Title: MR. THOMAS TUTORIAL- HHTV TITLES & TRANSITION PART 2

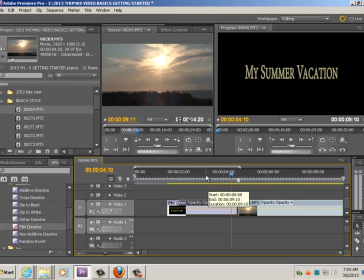[0:03]
Alright, now I have two things. I have a title slide and I have my first piece of video. Alright, so all I'm going to do now with this is I'm going to put a transition in between. Two ways you can do it. You can either click and drag the film dissolve over top, okay, and drop and drag.
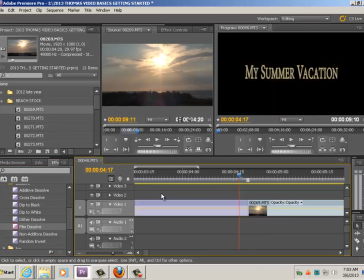[0:20]
Now notice, I'll zoom in so you can see it. You got to be careful with this because if you do it wrong, you may only have it on one side of the video.
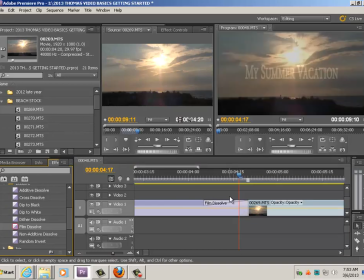[0:28]
And that's fine, but it's not going to cross over.
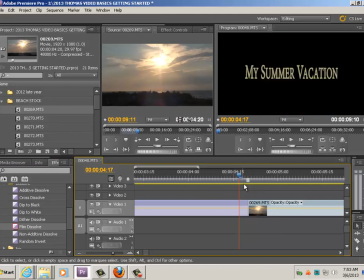[0:31]
Remember what a dissolve is doing, is a dissolve is stealing video from each side to make a transition. And if you're not careful, you might put it on that side either. I actually want it to bridge the two together.
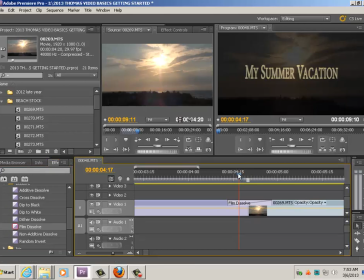[0:42]
What a dissolve is doing is it's borrowing a little bit of video from this clip and a little bit of video from this clip and blending the two together in what's called a dissolve.
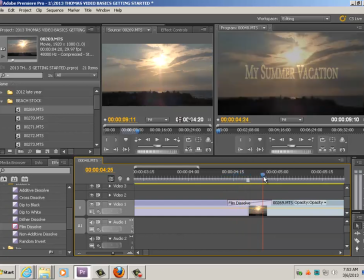[0:52]
So you get a little bit of both as a transition in between.
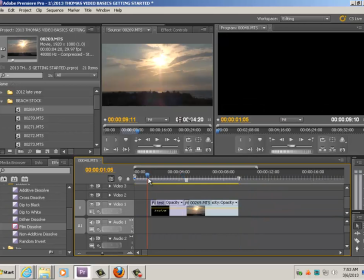[0:56]
So if we watch the whole thing now, we have two dissolves with two pieces of video.
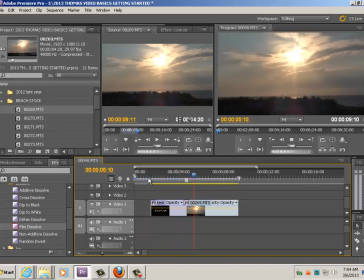[1:02]
One is a title slide, my summer vacation, and then of course you dissolve into the actual video, the summer vacation. Now, again, I watched that in real time. I stopped my edit here because I don't need this part.
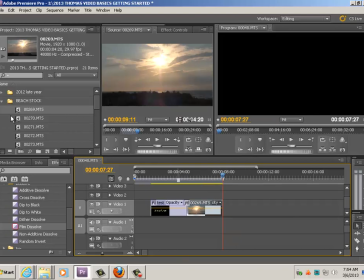[1:12]
My gut reaction was telling me, move on to your second piece of video. So that's exactly what I'm going to do. This is where you have to be careful because this is where you can get into the road of jump cuts. Jump cuts is when you have the exact same video or video
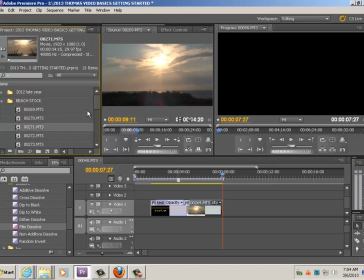[1:28]
subject and you don't put a transition in between it and it jumps from one part to the next. For instance, if I have this shot here, okay, I'll put this one up next. Set my endpoint.
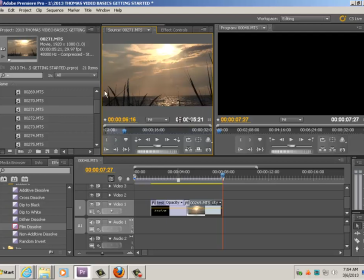[1:45]
Watching it in real time, my gut reaction tells me that's my out point. Drag and drop. Okay.
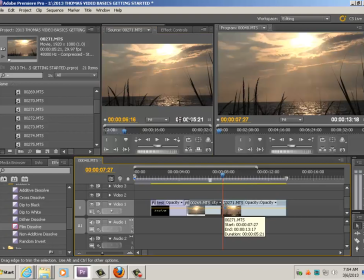[1:50]
The other way that you can do a quick way to do dissolves is, and you can't see this obviously from watching the video, but just press Control and D at the same time. What that does is it takes your default transition and applies it here. Two things that you have to do.
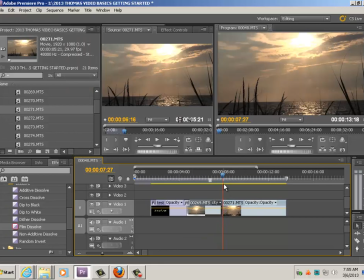[2:04]
Let me just undo it so you can watch it again. Make sure your time selector, this red light, this red line, is actually over top of where you want to place the default. But again, hold the Control key and simultaneously press the D key.
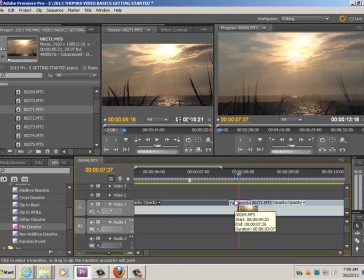[2:18]
D as in Dave, and you'll have your dissolve. And again, now you have a nice smooth transition between the two.
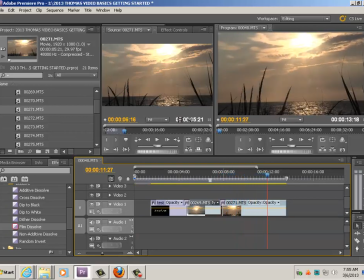[2:25]
Gut reaction and good. Let that little bird go by there if you see him on the bottom there. Nice little seagull. Let him go by, let him out, and boom. That's the end of that shot. Okay, back to the jump cut part.
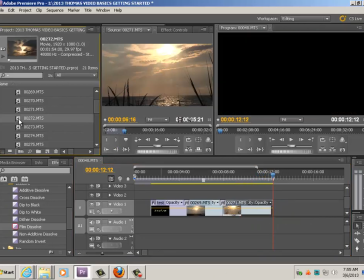[2:37]
I'm going to go to this shot next.
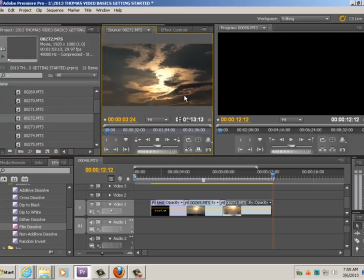[2:40]
And this shot, which I like the morning sun, I'm going to take this clip next and here.
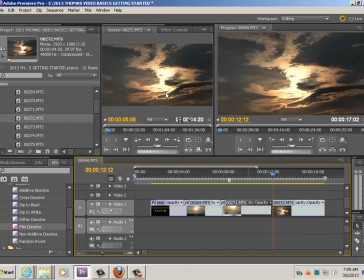[2:49]
Now, here's where a jump cut is. Let's say I like a shot here on the back end of here as well. And right now, I'm going to just say, well, I don't want to end this clip yet. I actually want this part. For some reason, you know, it looks the same, but it's different. And now I want this clip.
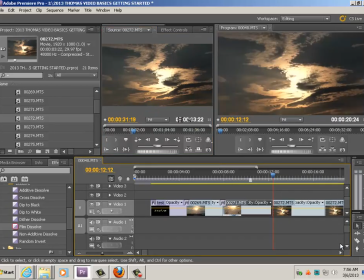[3:06]
If I take this and I drag this down and drop this, just like these other ones, watch what happens when I go from this side to this side. Ready? See it jump. That's a jump cut right there. It has changed. It's slight, but it has changed. First of all, you shouldn't do this.
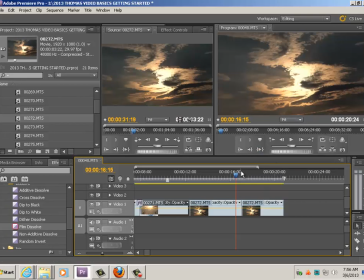[3:25]
You should have some kind of clip in between as a buffer, and then you can come back to this. But a lot of times, amateur videos have these jump cuts in them. One thing that will help this, and again, I wouldn't choose to put this one back to back with its almost clone here,
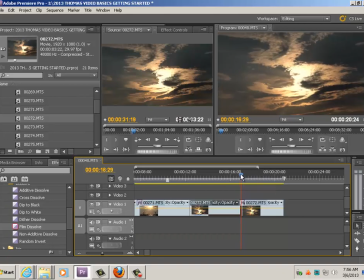[3:41]
but if you wanted to, you could put a transition in between it, and you'd have a blend, which actually makes a funky little appeal to it. I wouldn't do this, but if you're going for a more artsy or funky look or abstract look, watch.
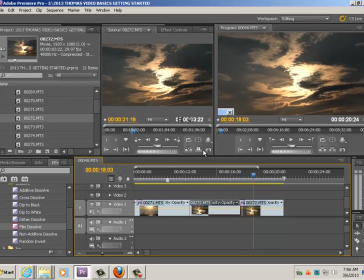[3:54]
You can actually blend it into that. So for now, we'll keep it. So basically, again, you go back to this, is you have transitions now.
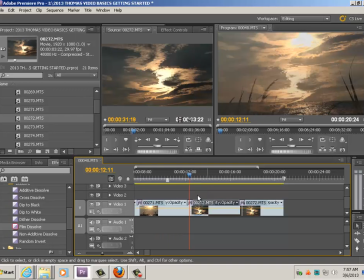[4:03]
Make sure you have transitions in between all your shots because it gives it a nice, smooth look.
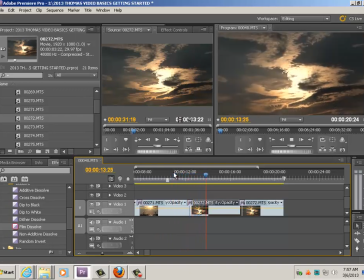[4:08]
Very professional look to things and very easy to do.